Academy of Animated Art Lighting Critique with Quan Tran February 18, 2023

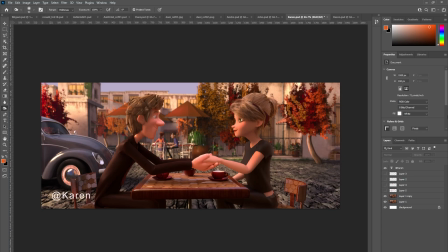Okay, cool. yeah but it's it's looking much better thank you thank you karen thank you all right so who else we got marlon uh let's see
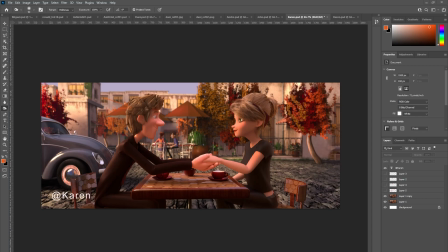marlon hello there hey how you doing okay yeah uh have you just managed to get mine in all right okay um it's a totally new one you'll
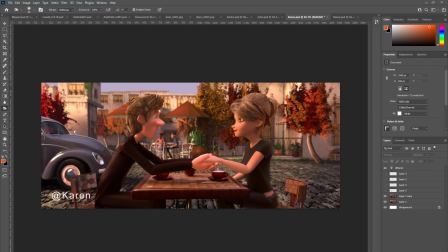see it at the top it's the very first yeah that one gotcha okay for the other monster scenes that i'm working on i'm waiting for them to render cool
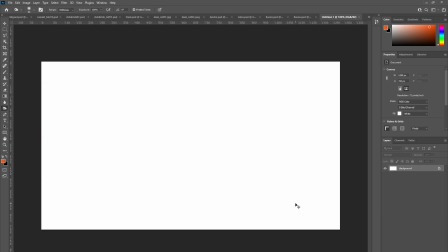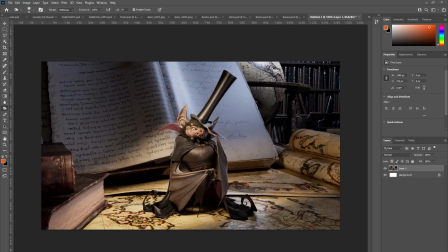okay wow that's so this is so this is um as i said before it's straight out of the render no compositing done on it i have a list of stuff i'm going to do for composite in like such as rebalancing
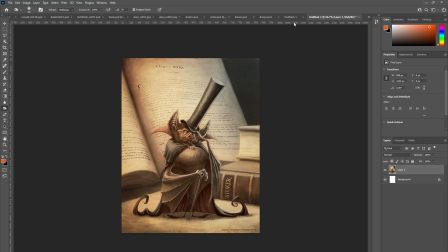the lights and everything like that because i do the multi light setup
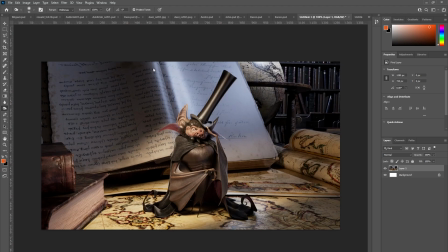when i render yeah so i'm going to balance all the lights and composite in and everything that adds some atmosphere but so far that's my raw uh render of everything from straight from my arnold awesome
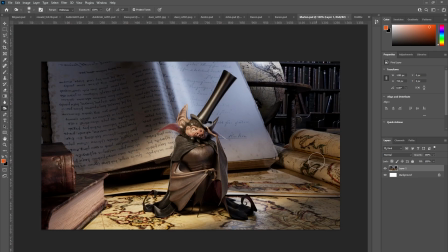yeah so as a general rule when we're lighting um and kind of judging the lighting, it's good to just submit the raw renders and not try to embellish it too much with
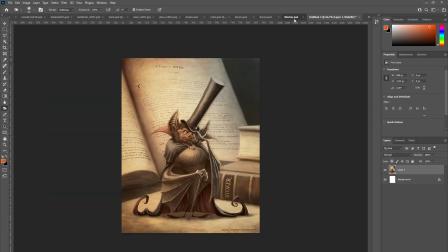compositing post-start. So this is your little vampire dude. Little bat.
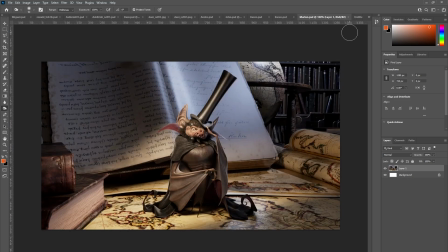Yeah, well, he's one of those characters from the lighting assets library for for the course right cool so tell me about what's um what's your intention for this scene
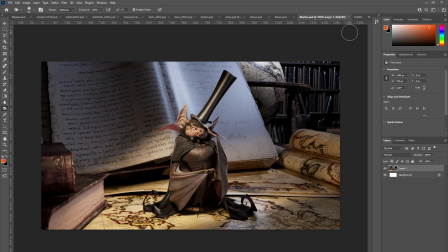so this is a daytime shot in an old uh dusty library i guess so the room is large the the intention is that the light uh is in that the warm light kind of comes through the window on the side of the library with the sun but it's a big room so you also see in the background that There is other lights on the opposite side,
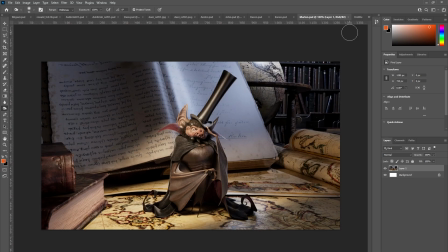or windows on the opposite side, so you get a cool light into the back where the globe and the rest of the library is right now. My intention in compositing is obviously to balance that coolness with the slash of dark, warm light a bit better in the compositing.
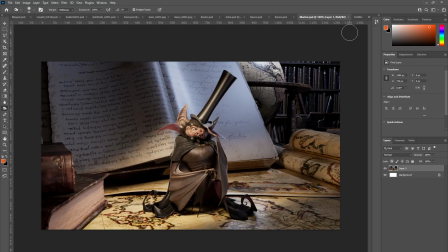But that's the intention. So it's a daytime shot, but it's a big cavernous library. I put my references in there too. so it's not totally dark but it's not like a small room where it's super bright inside at daytime so it still has some darkness and I wanted to get that there's windows
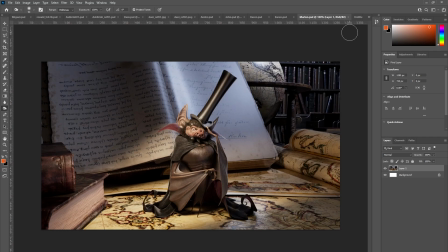where you can see the blue of the sky coming through and then from one side there's a slash of light kind of highlighting the character more cool
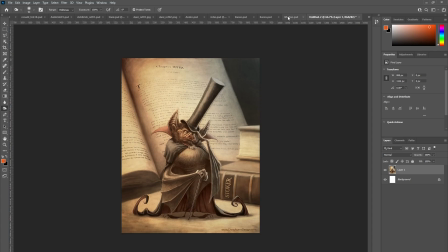and this is your reference yeah yeah that's the reference that came with the model
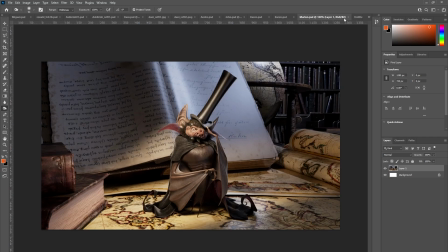mainly just for I love really taking too much lighting from that because I think the reference is based more on a candle or a night time shot with a candle it's more the layout I get from the reference it's more the layout kind of idea with the books
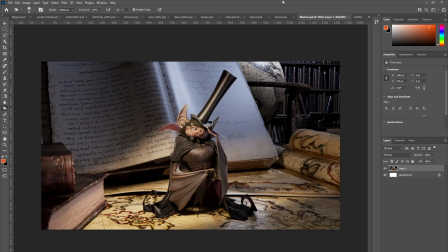my thought is that a mysterious guy is there with a bunch of maps and an old library maybe he's an explorer or something yep
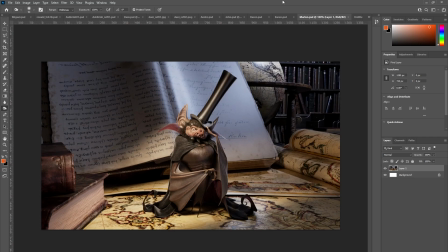I guess my first response to this is that it feels like there's he's kind of completely revealed and there's kind of no mystery to this image
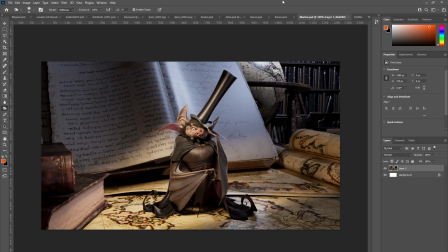and i feel like perhaps you could think about you know this character this kind of vampire character and whether you want him to be an open book
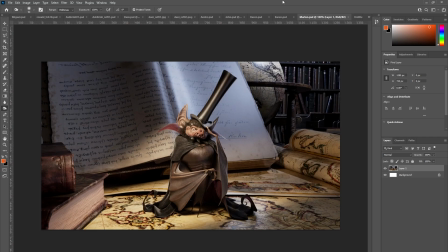you know he is you know here's dracula or do you want him to be um more of a mysterious figure and i guess depending on that um like with that intention but if your intent is to represent him as more of a mysterious
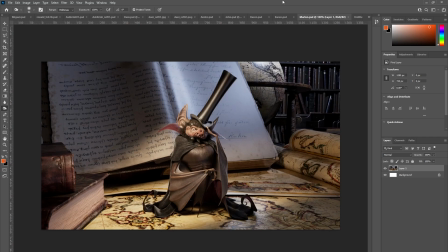figure then i'm wondering whether um you could maybe play play down that front light or play down lighting him so much for this daytime shot my intent
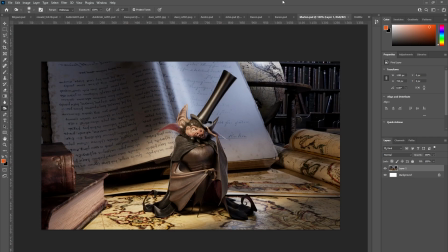was not to make it mysterious to make him more of a kind of like a hero light hero light in the daytime i intend to do a night times uh version of this where i'm going to really push the mysterious character because then i can i can definitely up the contrast level and play with it and do it like candlelight
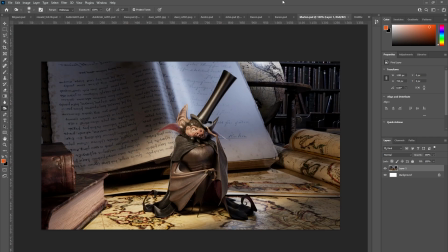for the daytime shot i kind of felt like it was i kind of feel like like mysterious characters come out at night so not in the daytime so for daytime shots i kind of feel like he's it's hero lighting that i'm doing on him in the daytime making him softer like he's a he's a pretty harsh
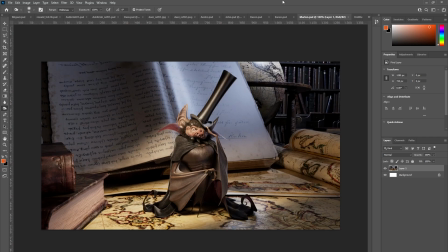looking character uh could look evil but i want to make him feel like he's a good guy in the daytime shot here yep so that was my intention of revealing a bit more of him and then having it kind of like that gotcha okay
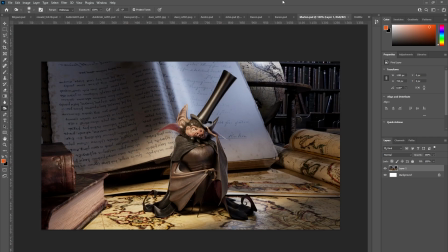so in that case like that frontal light that hero lighting makes sense I'm wondering though whether it's a little bit too frontal okay whether you want to maybe maybe crank it over
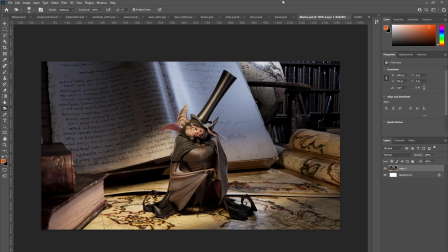towards screen left so sort of clockwise screen left okay I was trying to get some of that Rembrandt lighting type look on his face but it's hard with the shape of his face. Yeah, yeah. Yeah, it just feels a little bit too front lit for me right now. Okay, so bring it around then.
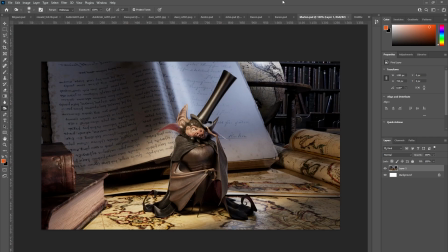Yeah, I would swing it around. So put his nose more in shadow, I guess? Yeah, yeah. Yeah, I would start the fill, sort of the fill light
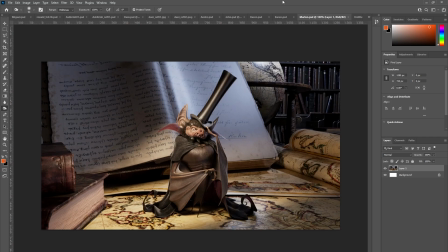where his nose starts and yeah I would swing the key light around towards screen left and I'm wondering whether you want to play with
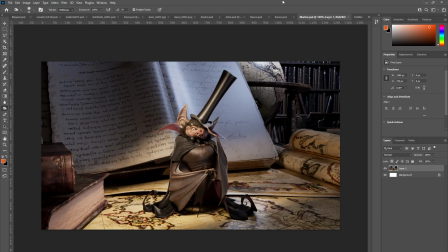obviously there's a bit of bounce going on with the light hitting the you know the map surface. I'm wondering whether you want to do a few tests and place a few bounce lights underneath him to see what you get.
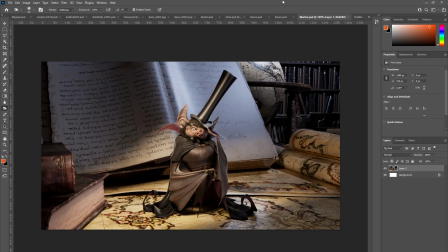Yeah. Oh, there's already a bounce in there as well, already. Okay. So you've placed a bounce light in there. Yeah, I have a full array of lights. Bounce, rim, key, fills. Okay.
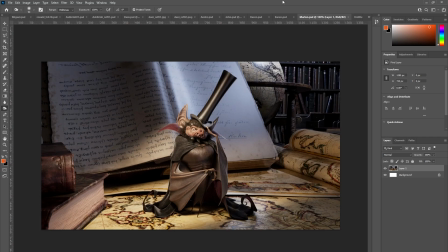So if you want more bounce, I can definitely bring up more bounce. You know what I'd like you to try? I'd like you to try bringing down the key and having the bounce kind of take over.
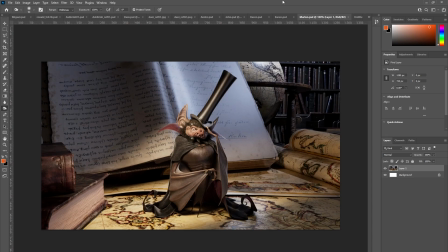Okay. Does that make sense? So it makes sense. So kind of like he's not directly in the slash of sunlight.